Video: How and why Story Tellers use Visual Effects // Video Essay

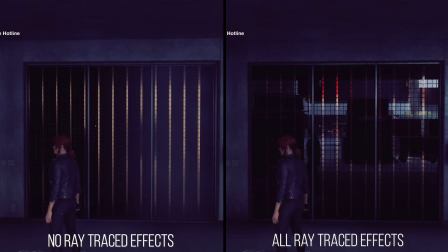As well as regular reflections, transparency reflections are now able to be path-traced, creating some very believable effects.
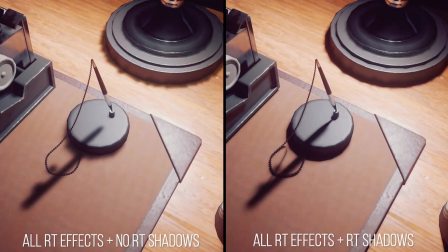One thing that makes game environments traditionally feel fake, as pointed out by Digital Foundry,
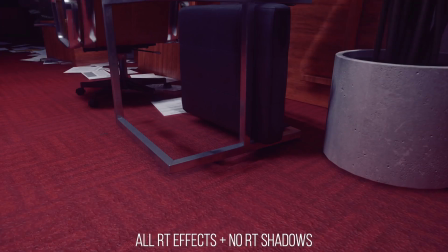are the way shadows don't connect to the objects casting them, making a lot of things seem like they are floating just above the surface.
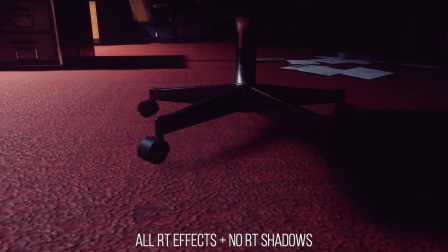This is another limitation ray tracing helps clean up, as seen here, where the objects are given a much more grounded feel.
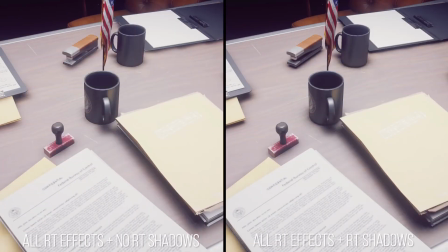It's worth noting that this is only a problem when it comes to dynamic objects.
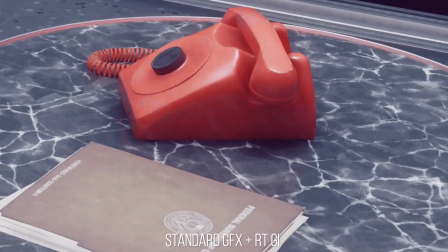Objects that are static are able to have baked-in shadows, which are much more accurate.
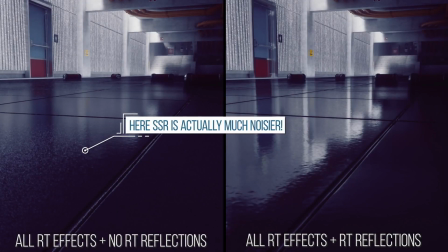When these effects are rendered together, they create some truly next-generation visuals.
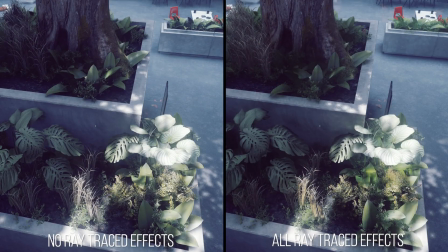However, in the here and now, it takes the most expensive PC hardware available to run them at a consistent frame rate, making them somewhat inaccessible. Which is a shame for the players of today, but these steps are necessary if these rendering techniques are to become mainstream.
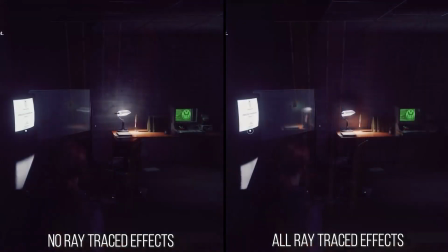And as both Sony and Microsoft have confirmed their next generation consoles will have hardware accelerated ray tracing,
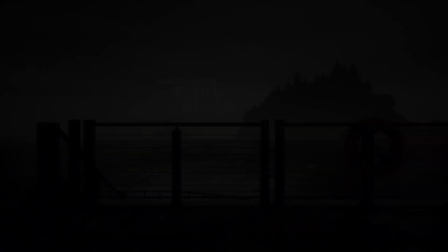it seems the future isn't too far away. Regardless of technology, games will always have the potential of being far more immersive than film or TV,
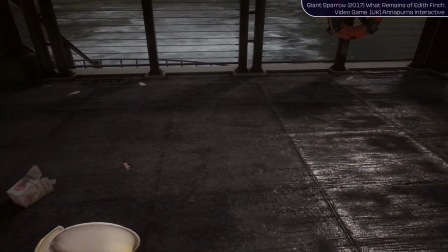with some games taking place in the first-person perspective, where you can sometimes see your own character's arms and body.
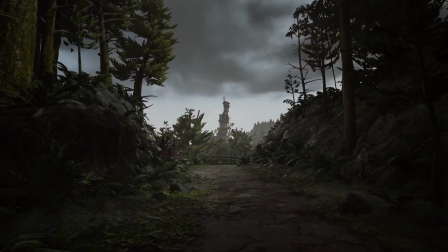Additionally, players often become an active agent in the narrative, no longer just a passive observer,
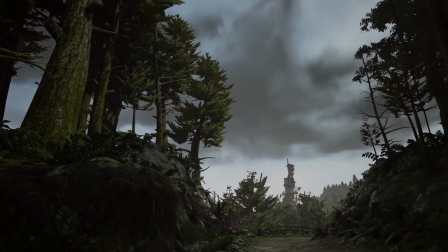with some games having multiple endings or world states depending on player choice.
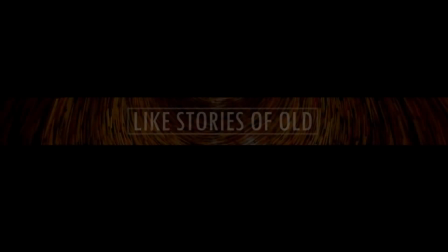The Witcher 3 is a great example of this, and for a more detailed analysis, check out the video Like Stories of Old made about the game, linked in the description.
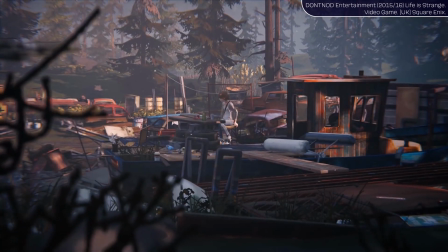Something interesting with games though is they don't need to be photorealistic to tell an emotional or engaging narrative, much in the same way as it is in animation.
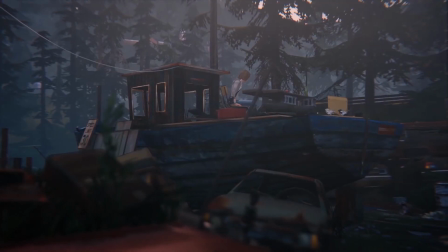They can take on a variety of unique and interesting art styles to complement or contrast their own stories.
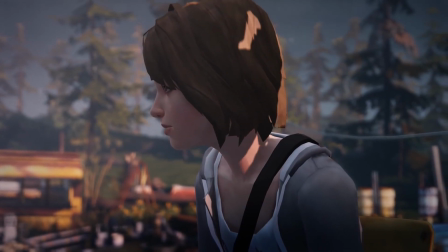This is particularly useful for independent studios who lack the funding to create AAA photorealistic characters and environments.
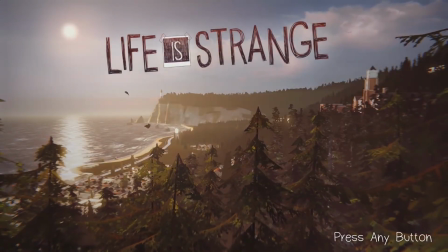One particularly strong example is the Life is Strange franchise. Let's take a closer look at the first game in the series, released in 2015. We will specifically focus on what the game calls moments of calm, where the player can pause and take in the world around them, often accompanied by beautiful pieces of music and ambient sound effects.
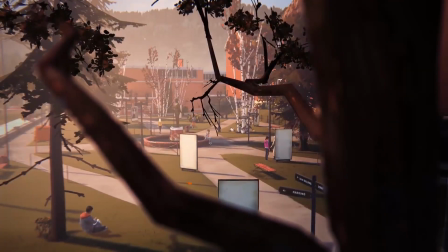As you can see, the game takes on a painterly look, as all textures in the game are hand-painted in Photoshop or equivalent tools,
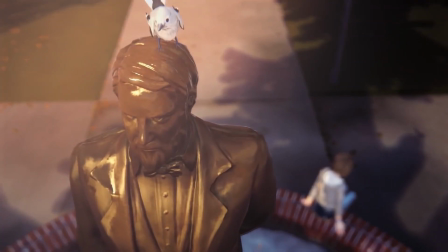as opposed to being generated or based from real images.
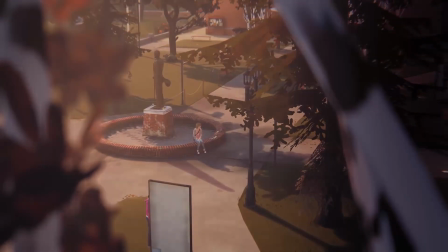This art style really enhances the tone and character of the world, especially in scenes like these with dramatic lighting and subtle cinematography.
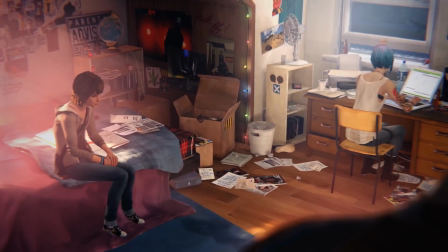The result is that for many players, these areas and the stories told here become deep-rooted into their memories.
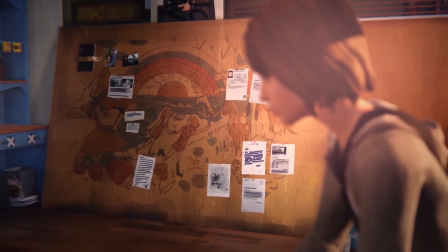Another reason studios decide to use a less realistic art style is it enables them to make longer and more complex games.
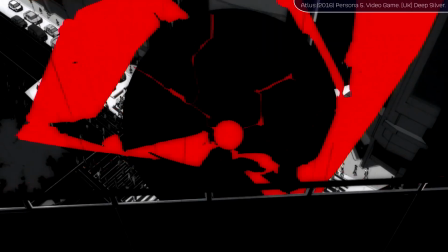This is often common for games made in Japan and other Asian countries.
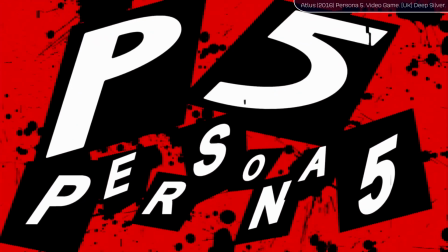One example from a long-running series of JRPGs is Persona 5, which has an average completion time of 110 hours.
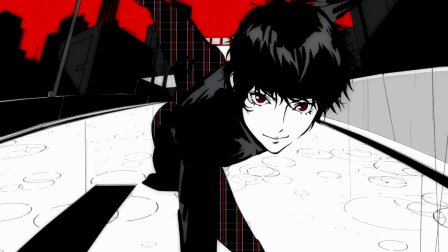Being able to make a game this long enables the writers to create as many stories and characters as the narrative as a whole requires.
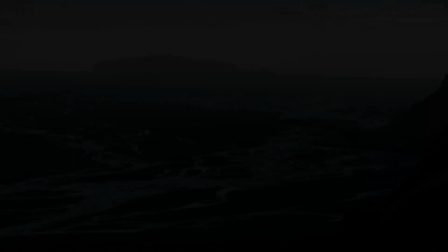This is something film and TV aren't well equipped to do. It is often the case that games will be split into different narrative delivery elements.
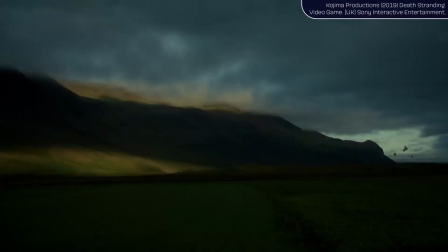In most cases, there is at least two: in-engine gameplay and pre-rendered cutscenes. Cutscenes often share the same VFX pipeline as traditional live-action CGI,
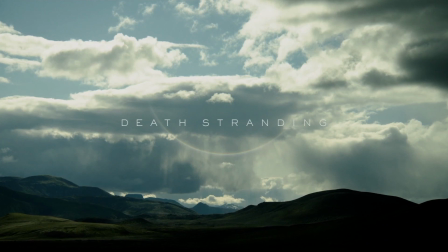such as the opening credits of Death Stranding that look straight out of a big-budget film,
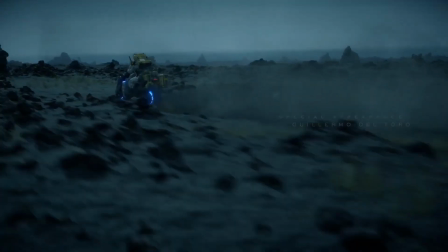which seamlessly transitions into an in-engine cutscene that seamlessly transitions again into gameplay.
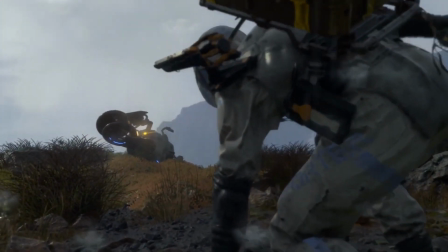Cutscenes are used when the designers want to have full control of a narrative moment, where they can use traditional film language to tell their stories.
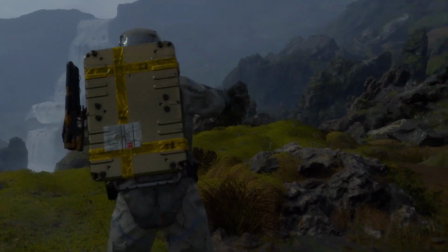They also have full control over the scene, whereas in gameplay, the player may happen to look away and miss an important moment.
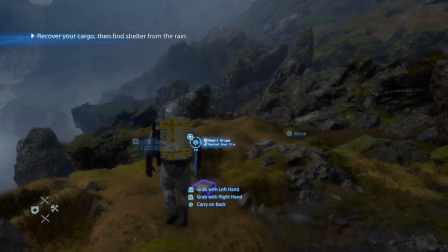Contrastly, some players don't like the use of cutscenes, and would rather experience the same story beat in the gameplay.